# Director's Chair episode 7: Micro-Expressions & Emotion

When your AI characters just stare dead-eye into the camera, your audience feels it. It breaks the illusion immediately. Welcome back to the director's chair. Yesterday, we cast the perfect subject. Today, we have to direct their performance. In standard image generation, you only have to capture one emotion frozen in time.
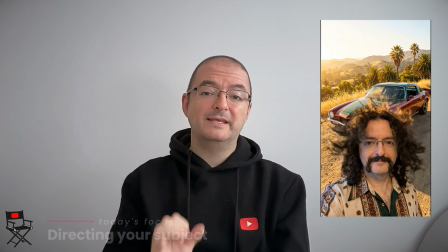But in video, emotion isn't a state, it's an action.
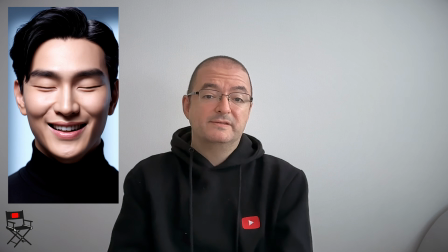If you just type a happy person, PO3 will give you someone with a plastered and moving grin for 5 straight seconds. Today, we learn how to prompt for the emotional arc to get a realistic human performance out of PO3. You need to prompt for a transition. Real people react to things. We call this the emotional arc. Instead of asking the AI for a single emotion, you need to give it a starting point and a destination.
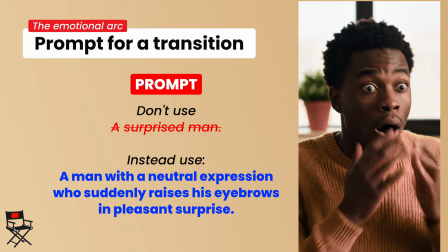Instead of a surprised man, write a man with a neutral expression who suddenly raises his eyebrows in pleasant surprise.
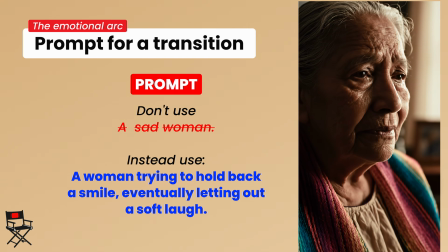Instead of a sad woman, write a woman trying to hold back a smile, eventually letting out a soft laugh.
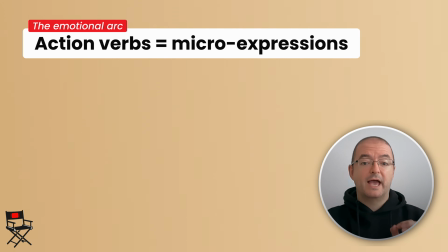You have to use action verbs for the face.
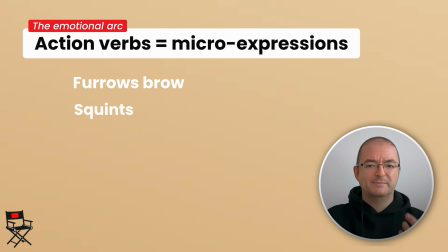Words like furrows, brow, squints, smirks, soften, widens eyes, bites lip.
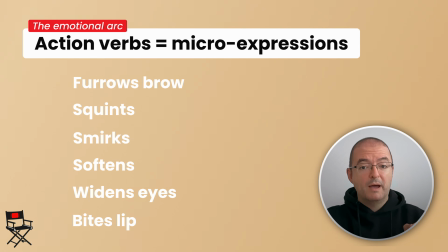These microexpressions give PO3 the roadmap to animate the facial muscles realistically. Let's look at a real-world commercial application. Let's say we are doing a close-up shot for a high-tech EV launch, something cutting-edge and sleek, a futuristic concept car. The goal of the shot is to show the joy of the driving experience.
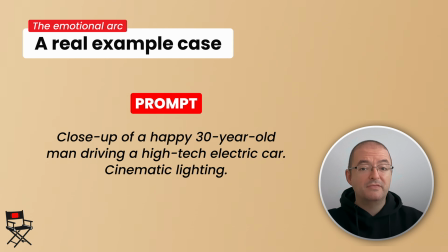If I write close-up of a happy 30-year-old man driving a high-tech electric car,
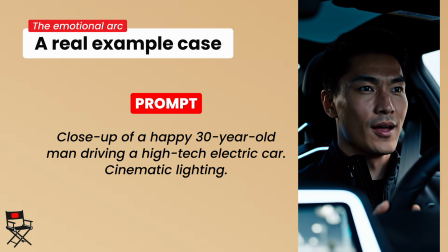cinematic lighting, we get the creepy and blinking smile. The AI doesn't know why he's happy, so the emotion is hollow. Let's apply the emotional arc to our action. Watch the performance change when we prompt the transition.
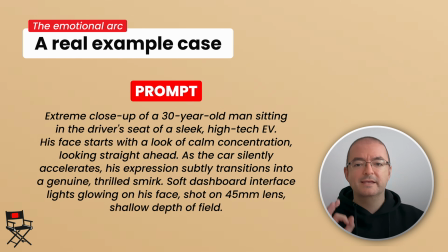Extreme close-up of a 30-year-old man sitting in the driver's seat of a sleek, high-tech EV.
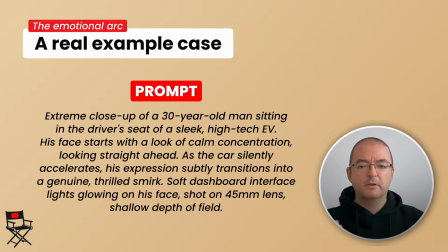His face starts with a look of calm concentration, looking straight ahead.
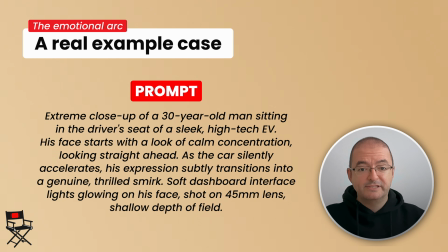As the car silently accelerates, his expression subtly transitions into a genuine thrill smirk. Soft dashboard interface lights glowing on his face, shot on a 45mm lens, shallow depth of field.
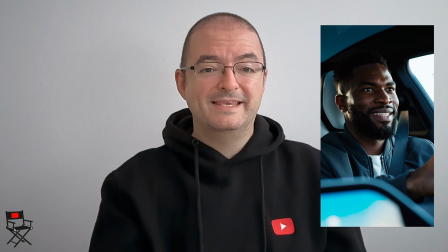Do you see the microexpressions? The slight shift in his eyes, the subtle pull of his cheek muscles. We gave the AI a narrative for his face. That is how you create connection. Here is your exercise for today. We are going to practice the emotional arc.
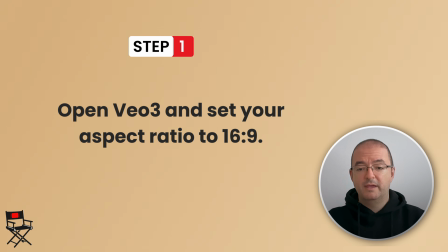Step 1. Open PO3 and set your aspect ratio to 16:9.
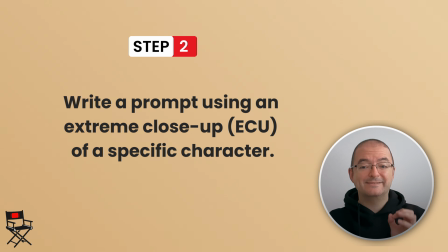Step 2. Write a prompt using an extreme close-up ECU of a specific character.
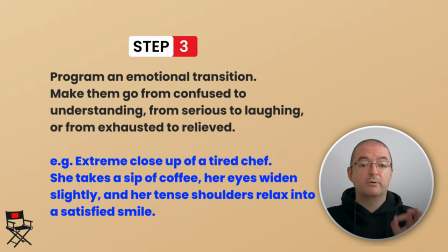Step 3. Program an emotional transition.
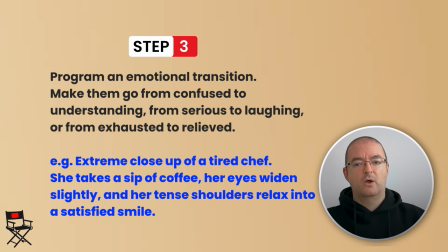Make them go from confused to understanding, or from serious to laughing, or from exhausted to relief.
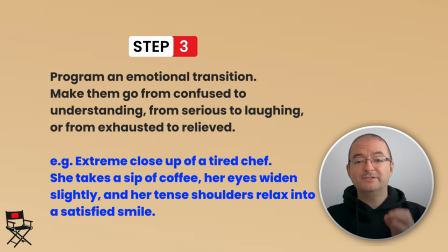For example, extreme close-up of a tired chef.
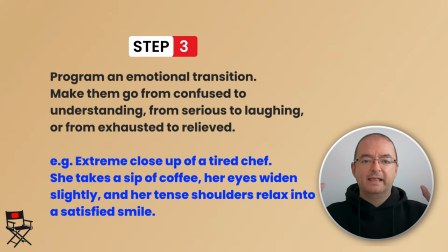She takes a sip of coffee, her eyes widen slightly, and her tense shoulders relax into a satisfied smile.
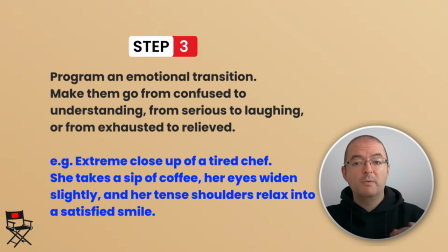Generate it and watch the muscles in the face. Notice how much more human the footage feels when the emotion evolves.
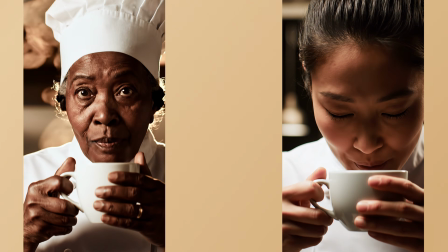You are officially a director of actors now. Practice those microexpressions. But what happens when you have 2 actors in the scene? On the next video, number 8, we tackle one of the hardest things in AI video, managing multiple subjects. If you ever had PO3 meltdown 2 people together or swap their clothes halfway through a shot, you cannot miss this.